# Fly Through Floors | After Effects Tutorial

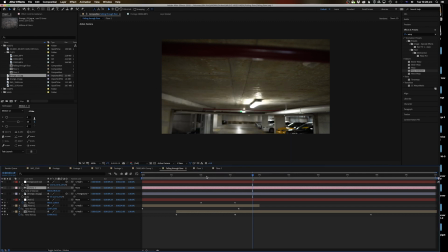(12:22)
50. Let's make it a 50mm just because it's a bit nicer. All right. Actually, let's make a 24.
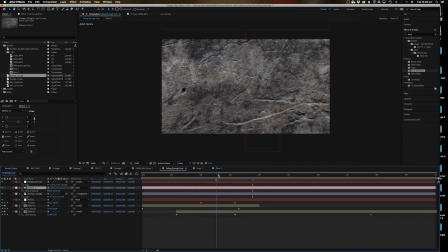(12:29)
24 actually looked better.
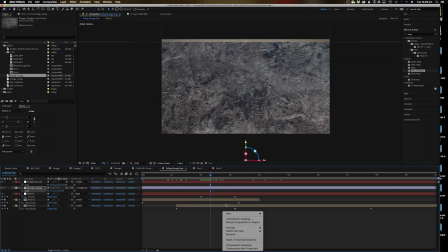(12:32)
Yeah. Hang on a sec. Yeah, camera.
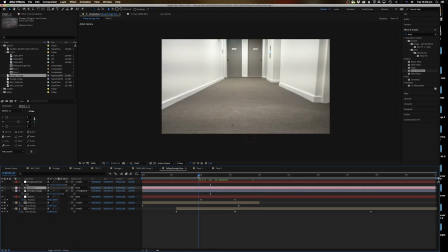(12:39)
24. Let's make it a 24mm camera. Yep. Make it a bit wider in the frame. All right, so... That's obviously readjusted itself. So what we're going to do is we're just going to scale this up again, just so that it does fit in the frame.
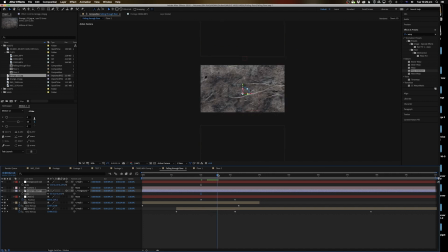(12:51)
There you go. And that should work out really nicely.
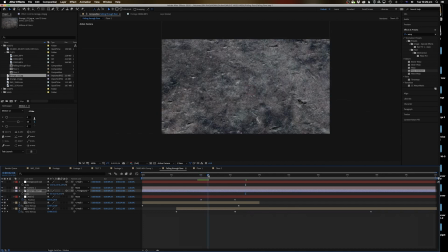(12:57)
There you go. Nice. All right. So we're going to turn on the depth of field on this.
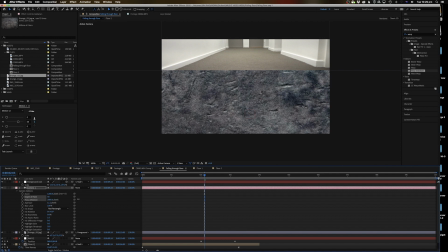(13:03)
So we're going to go depth of field on, and we're going to turn the aperture. We're going to make the focus distance so it, you, and the aperture. We're going to turn the aperture up as well, so you can't actually... So it kind of blurs the stuff in the foreground. Not too much, but just enough. And here you go. It should sort of, yeah. So the, it looks more like we're going through the cross section of the floor to get there.
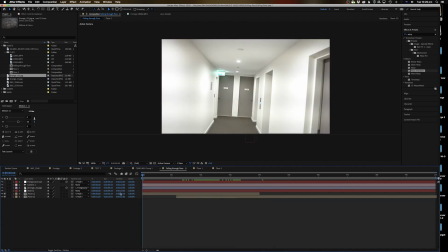(13:25)
And I think that looks a lot better. All right, let's have a look at this one more time. It's pretty good, guys.
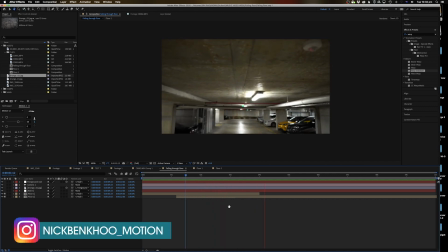(13:32)
We're getting pretty close. All right, so far so good. Now we're just gonna add a couple of extra elements like piping and things in the middle.
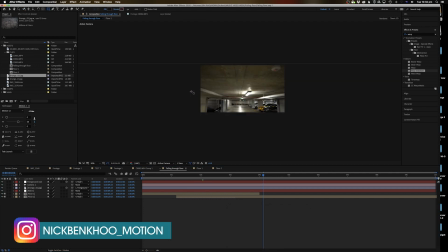(13:38)
So what we're gonna do up here is go to the rectangle tool, and we're gonna make a little bit of a pipe that goes in the middle there.
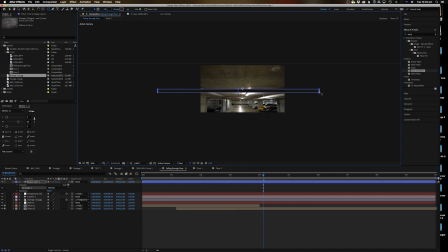(13:44)
Nothing too big. We're just going to center it up. So we're going to press command option home, and then press command home. We'll center that up, and then we're going to turn the 3D layer on. Now what we're going to do is also parent that to the grunge layer.
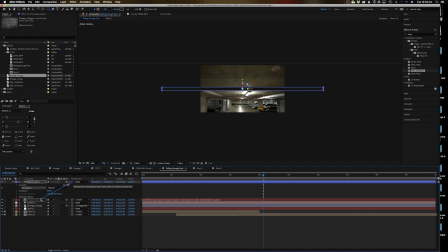(13:59)
So, oh sorry, the foreground null. So we'll just do that, and we'll bring that just underneath the foreground element. Now, as you can see here, it sort of disappears, but that's fine. It's actually right there. So no worries, hasn't gone nowhere.
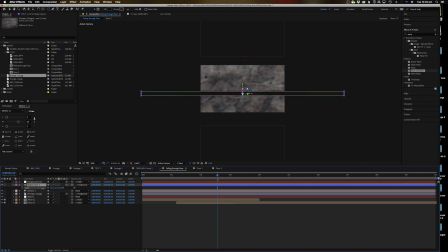(14:14)
Gone nowhere. Where did I go to school? All right, I'm gonna shrink that down so the pipe doesn't look too big. Now I'm just gonna bring this up so that it sits in front of all our other elements. So what happens now is that you can kind of see a little bit of parallax as well going through. So it looks like there's crossbars and stuff as well going through as we go through the piping and that kind of thing.
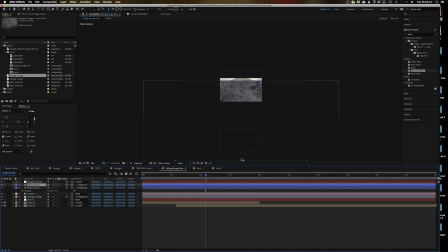(14:37)
And you can actually duplicate that, so we can actually bring this one up as well, so it's, we can have one sort of near the top as well.
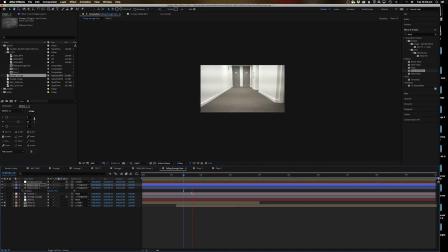(14:42)
Looks like the cross section of floor comes up first. Does look a bit fast, doesn't it?
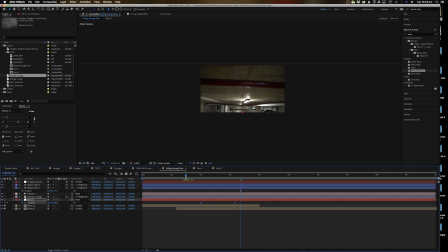(14:49)
Maybe we could just put a bit of an ease on that. I don't like the jankiness of that, so Yeah, that looks a bit better. And we can probably put one at the bottom to kind of cap everything off as well. So I just duplicated that again.
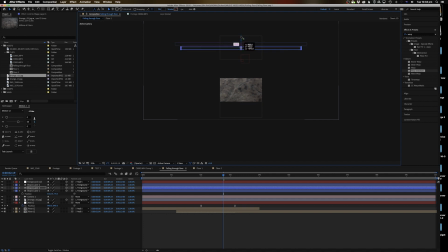(15:03)
And this way, I'm just trying to drag, just trying to find the X. No, what am I looking for? The Y, right? Where's the Y? Why? No, this is, it is, no. I'm clearly not doing this correctly. There we go. Let's just do it from here.
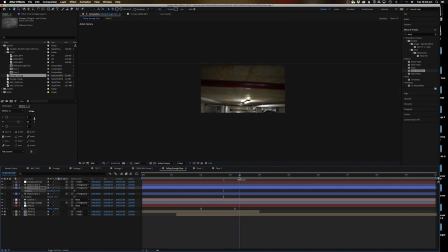All right, here we go. Just right at the edge there. Just to kind of cap off the ends.
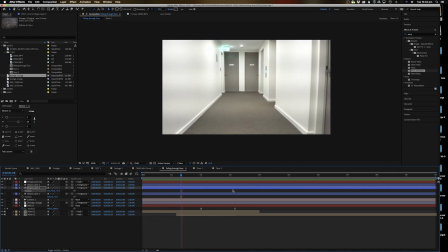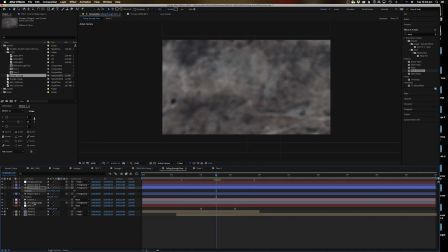(15:45)
And just that concrete does look very bright. So I'm just going to bring down the property of that concrete, the brightness of the concrete. So we're going to add a curves adjustment to it. I'm just going to go on here and we're just going to make it just a little bit more contrasty.
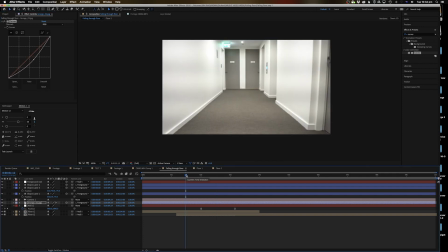(15:58)
Because that just does look a bit bright for a cross section or something. Like it would never be that bright.
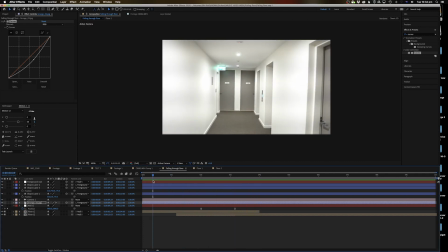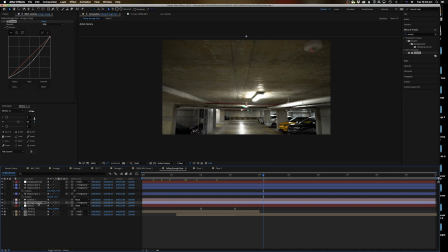(16:08)
There you go. Not looking too bad. And now that's probably looking just a little bit too crisp in terms of the movement. So what we're going to do is we're going to turn the motion blur up on all those things and just make sure that that is just really selling it with the motion blur.
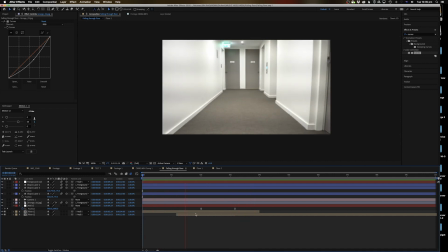(16:23)
And there you go. That is pretty much it. Well, I'm just going to put a little bit of grading on it just to kind of really sell that idea a little bit more.
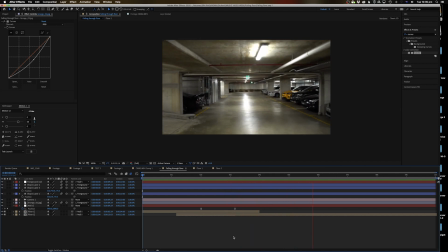(16:29)
But for the most part, that is the trick.